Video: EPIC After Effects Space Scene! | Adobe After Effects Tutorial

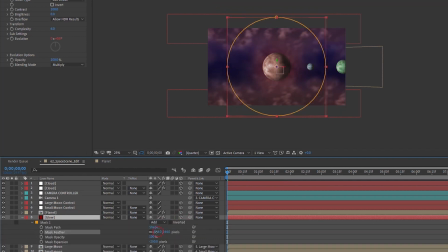Maybe increase the size of this. And kind of play with the mask settings a little bit.
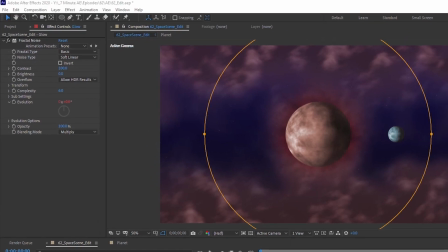Okay, and now I'm just going to add in a few things on top of this to kind of give it a polished look.
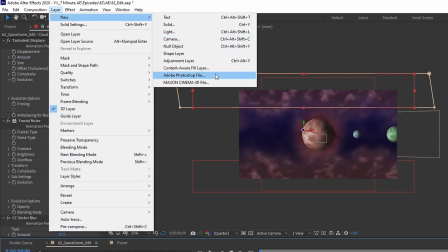So let's add in layer new adjustment layer, and then let's add in color correction.
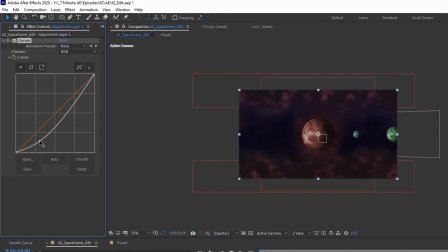We'll add in curves. Just kind of darken that a little bit. So that way we can kind of get some of this contrast in there.
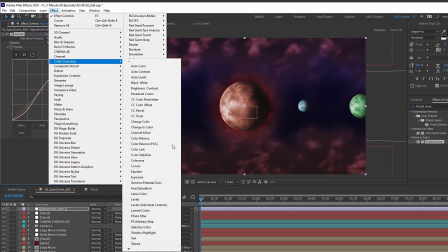Then I'm going to go up to effect, color correction, tritone, and we're going to set the blend with original to about 65%.
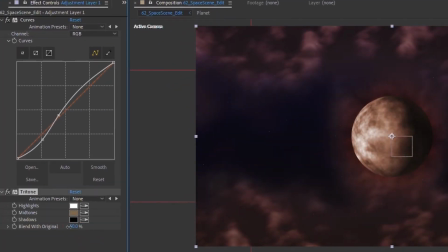So it kind of gives it somewhat of a desaturated look, but not completely.
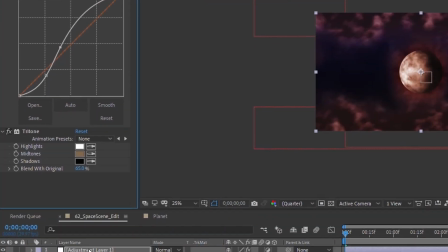And kind of bump this up a little bit. Actually, let's just change this to CC for color correction.
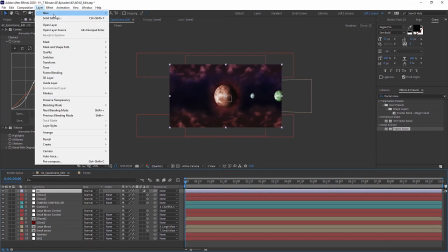And then let's add in another adjustment layer, and we'll call this lens flare.
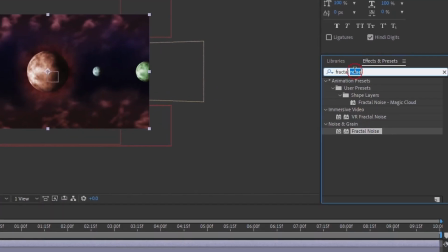Go over to our effects and presets, type in lens flare, double click that.
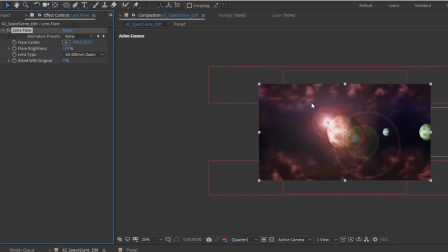And this is a cool way to kind of get a lens flare in a very quick way. So what we're gonna do with this lens flare is let's move this, and we'll move that up so it's in the far corner. If we click on lens flare, you can see this is where it is right here.
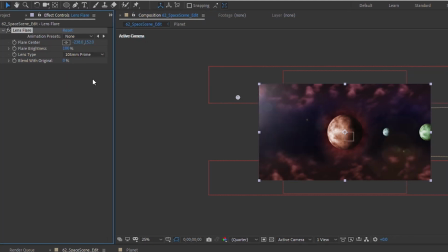And we want to set this to 105 millimeter prime, set our brightness to about 125 so it kind of really pops over there.
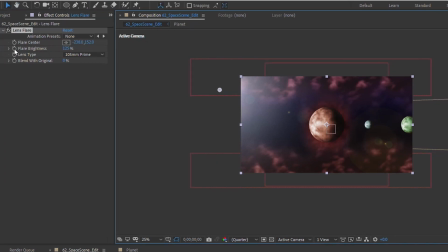And then I'm going to put an expression on our flare brightness. So we'll alt click on flare brightness, type in wiggle 0.5, 10.
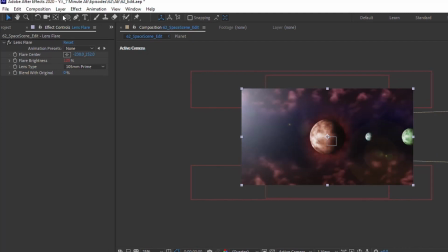It's going to make this light kind of flicker a little bit. And let's add in a solid, and we want to make this black.
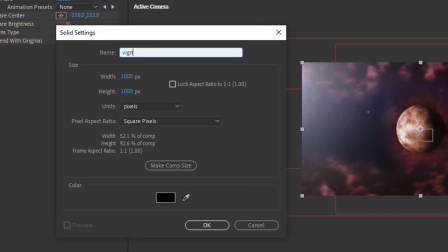Let's just call this vignette. We'll make this 1920 by 1080.
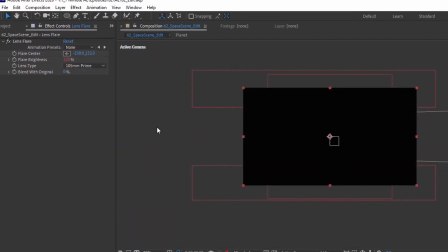So that way it fills our entire comp. Hit enter and double click on our ellipse tool again to apply that mask.
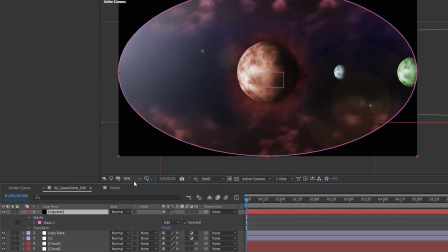And then let's just invert that mask. Hit MM to bring up our mask settings.
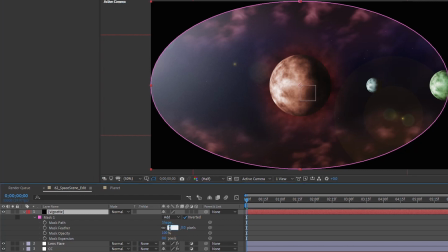And we just want to feather this 250. And if you hit the quotation marks, it brings up your guides here.
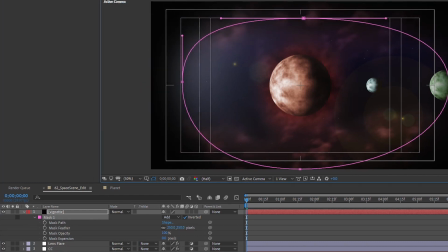I'm just going to kind of bring this in to this inner guide right here. So that way it's kind of consistent all the way around. Quotation marks to take it off. And then I'm going to turn down my mask opacity from 100 down to about 40.
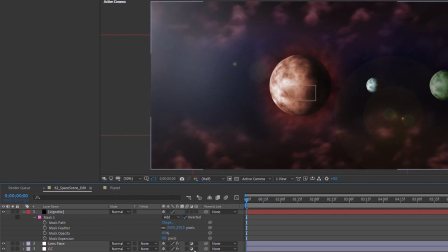Maybe make this 50.
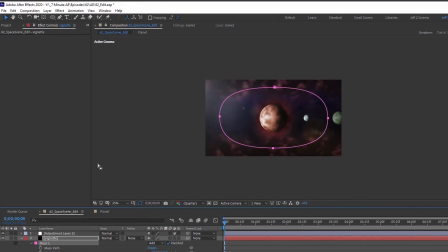And then if we go up to layer, new adjustment layer, and then let's click the ellipse tool again to add a mask on our adjustment layer.
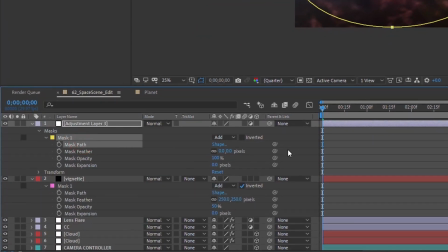You can take this mask path and just pick whip the mask path of the vignette. And also want to pick whip the feathering of this adjustment layer down to the vignette.
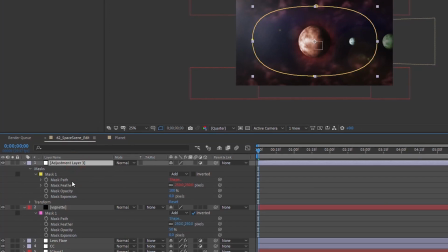So that way these two will always be the same. As you can see, the vignette mask is pink, adjustment layer is yellow.
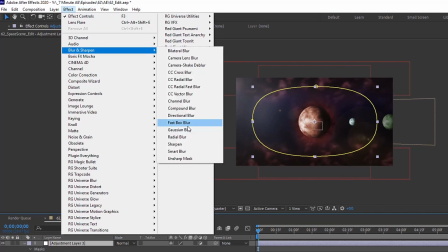To this adjustment layer, we're going to add in a fast box blur, and we want to increase that to 10.
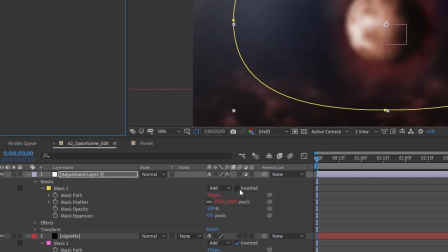And we need to make sure that we invert this mask, because right now you can see the blur is on the inside. So we invert that, and we kind of have this blur that's on the outside there. Choose repeat edge pixels.
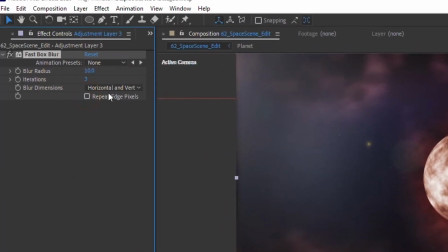See, this is with it unchecked. That's how it comes default.
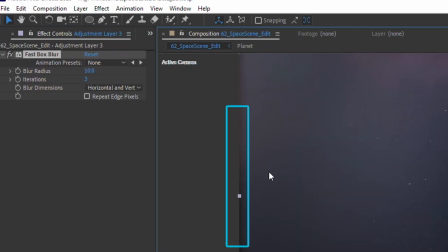And you can see on the edge here, these blur pixels aren't going all the way past the edge. So if you just click repeat edge pixels, it will fill that in for you.
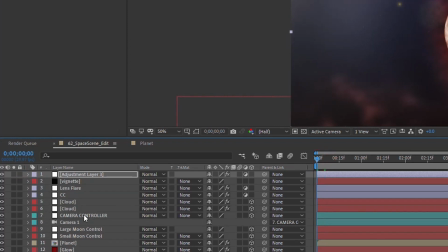Okay, and then let's just bring our camera control and camera up to the top of our layer here.
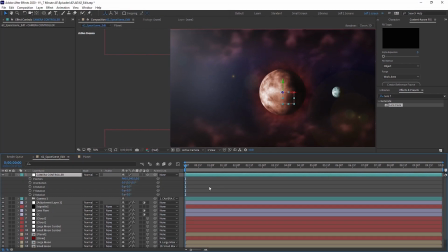Hit P and R to bring up our position and rotation. And then I'm going to put a keyframe on position and Z rotation.
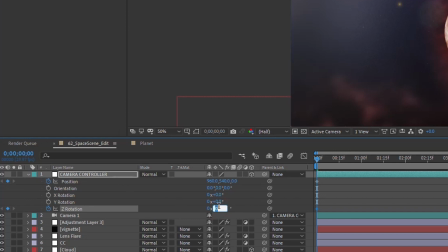And for our initial Z rotation, let's make that 10. And then go down to our 10 second mark.
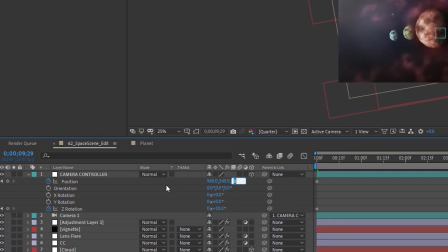And then let's make our Z position 650. So we're still 960 by 540, but we're moving in tighter.
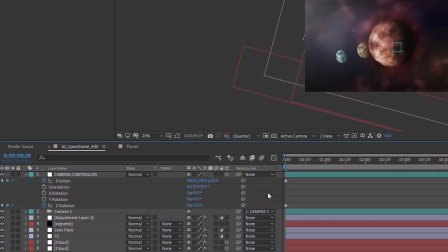Our Z rotation negative 15. So that way it kind of goes in the opposite direction. Okay, and I'm just going to kind of touch this up a little bit more.
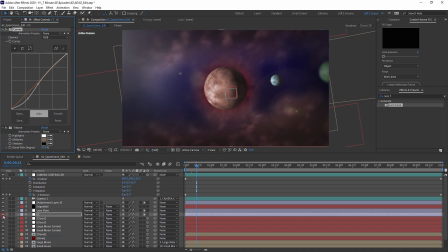So for our color correction, maybe make this a little bit darker. Maybe increase our lens flare here a bit.
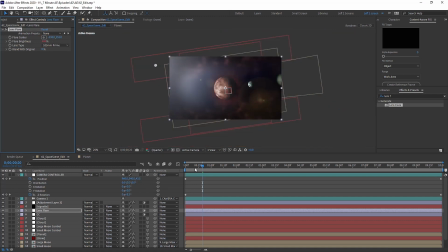We'll say to try like 150, so that way it's really kind of bright over here. And as you can see, we're kind of starting to lose our star field back here.
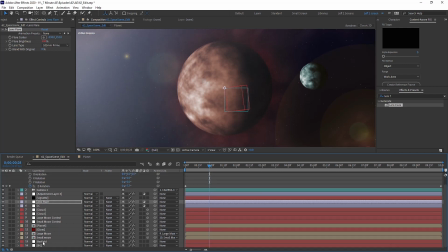So let's go back down to our star field, and let's just increase this.
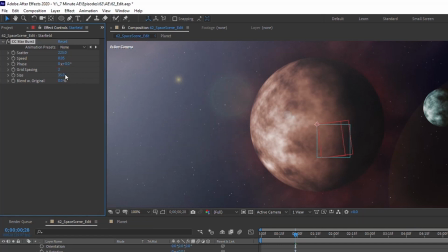I'm going to try 35, so that way we can kind of see them a little bit better. Maybe make the scatter, we'll say 150, so that way they're a little bit tighter.
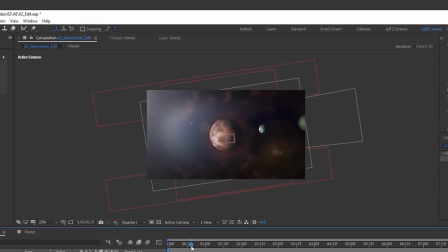So that way we have more stars in there. And then I'll kind of play with this fractal noise glow back here.
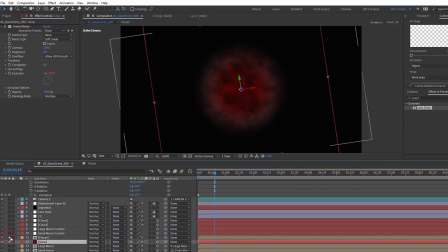I'm not 100% happy with that. So let's just solo our planet and our glow here.
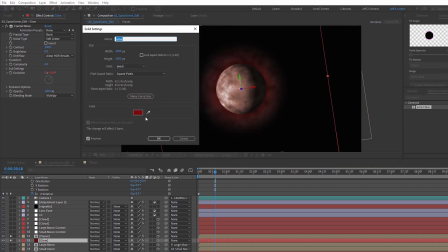And I'm going to make, I think the solid setting, I need to make that a little bit brighter.
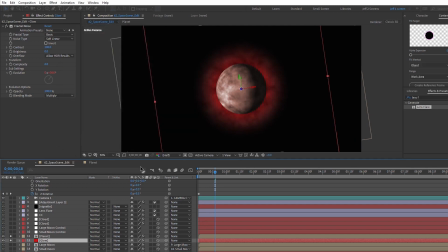It kind of stands out more. Bring up our scale and just kind of fit it around here a little bit better.